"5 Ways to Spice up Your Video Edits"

And thirdly, you can slowly zoom in and out on a static shot to make it more interesting.
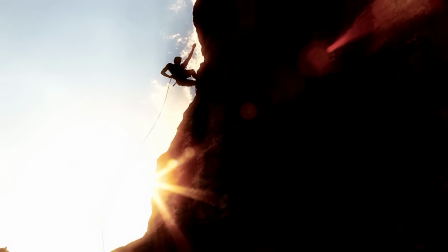For example, here I have footage of someone climbing down a mountain.
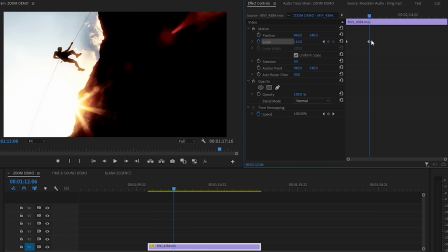If I go to effect controls and create a zoom in slowly, it would give a more calming vibe, right?
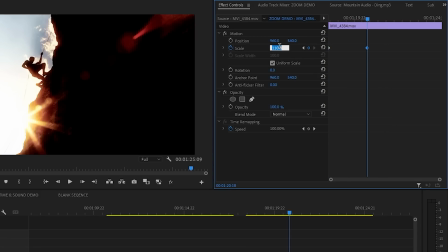But if I scale it up more and adjust the timing to bring them together to be more quick, the shot now has more energy. So we can definitely change the vibe. Now let's check out the short clip with Piximperfect with all of the zooms applied.
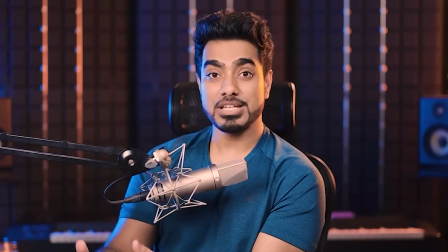Things that used to take hours maybe and maybe years of training can now be done in seconds.
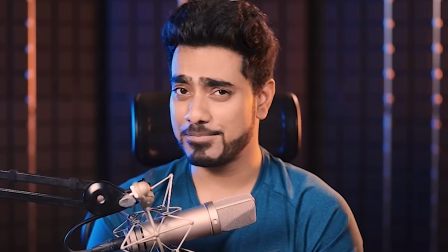It was damn impressive but scary at the same time.
As you can see, it's much more engaging to follow. But I can see some of you guys commenting, well why didn't you edit it like this in the original video? And that's a valid point. the reason why i chose to have it in the boring style of not really having the zoom in and outs and keeping the breaths and the pauses is i was going for a different vibe i was going for a more educational approach i didn't want to have the
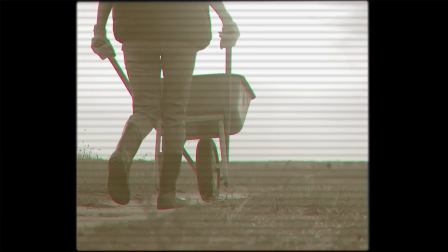editing distract the viewer from the important things that he was saying which is why i chose to just overlay some b-roll and do some minor cutting and this is super important because it leads us into our final tip of today which is to to know your audience and decide your theme before you start editing. Now, there are so many transitions, there are so many effects, so many sound effects and things that you can use now to spice up your edits, but just throwing a bunch of effects on your clips and your timeline can get messy and can confuse your viewer or be distracting rather than actually service
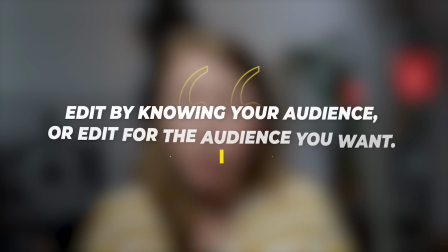your story. And oftentimes I like to say that you should edit by knowing your audience or you should edit for the audience that you want to have. So coming up with a theme and knowing your audience will help you decide what cuts and spices to use. It'll just make it easier. We can use Volandas here as an example.
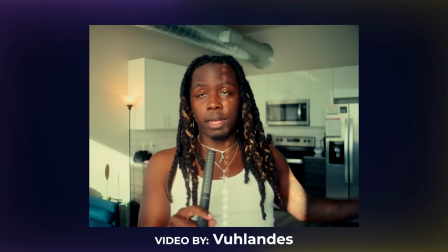If you want your video to have a more vintage style, you can use Lutz like him to emulate old films. You can add some film grain, of course, and maybe go all out and have your video only be in a 4x3 aspect ratio, just to keep things more interesting.
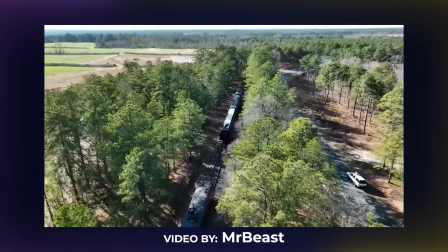Or if you're trying to make an entertaining show for a younger audience, you can use Mr. Beast as an example.
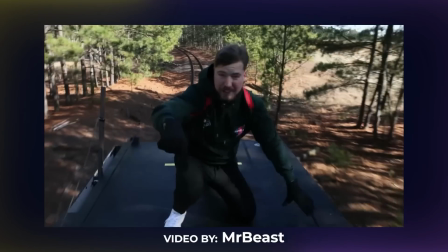Lots of text, lots of captions, lots of sound effects. Very bombastic to keep the viewer engaged. So all these tips here are just tools to help you learn and to use only if it fits the story that you're trying to tell. So go out there and stay creative. And as always, keep creating better video with Gal. See you next time. Bye.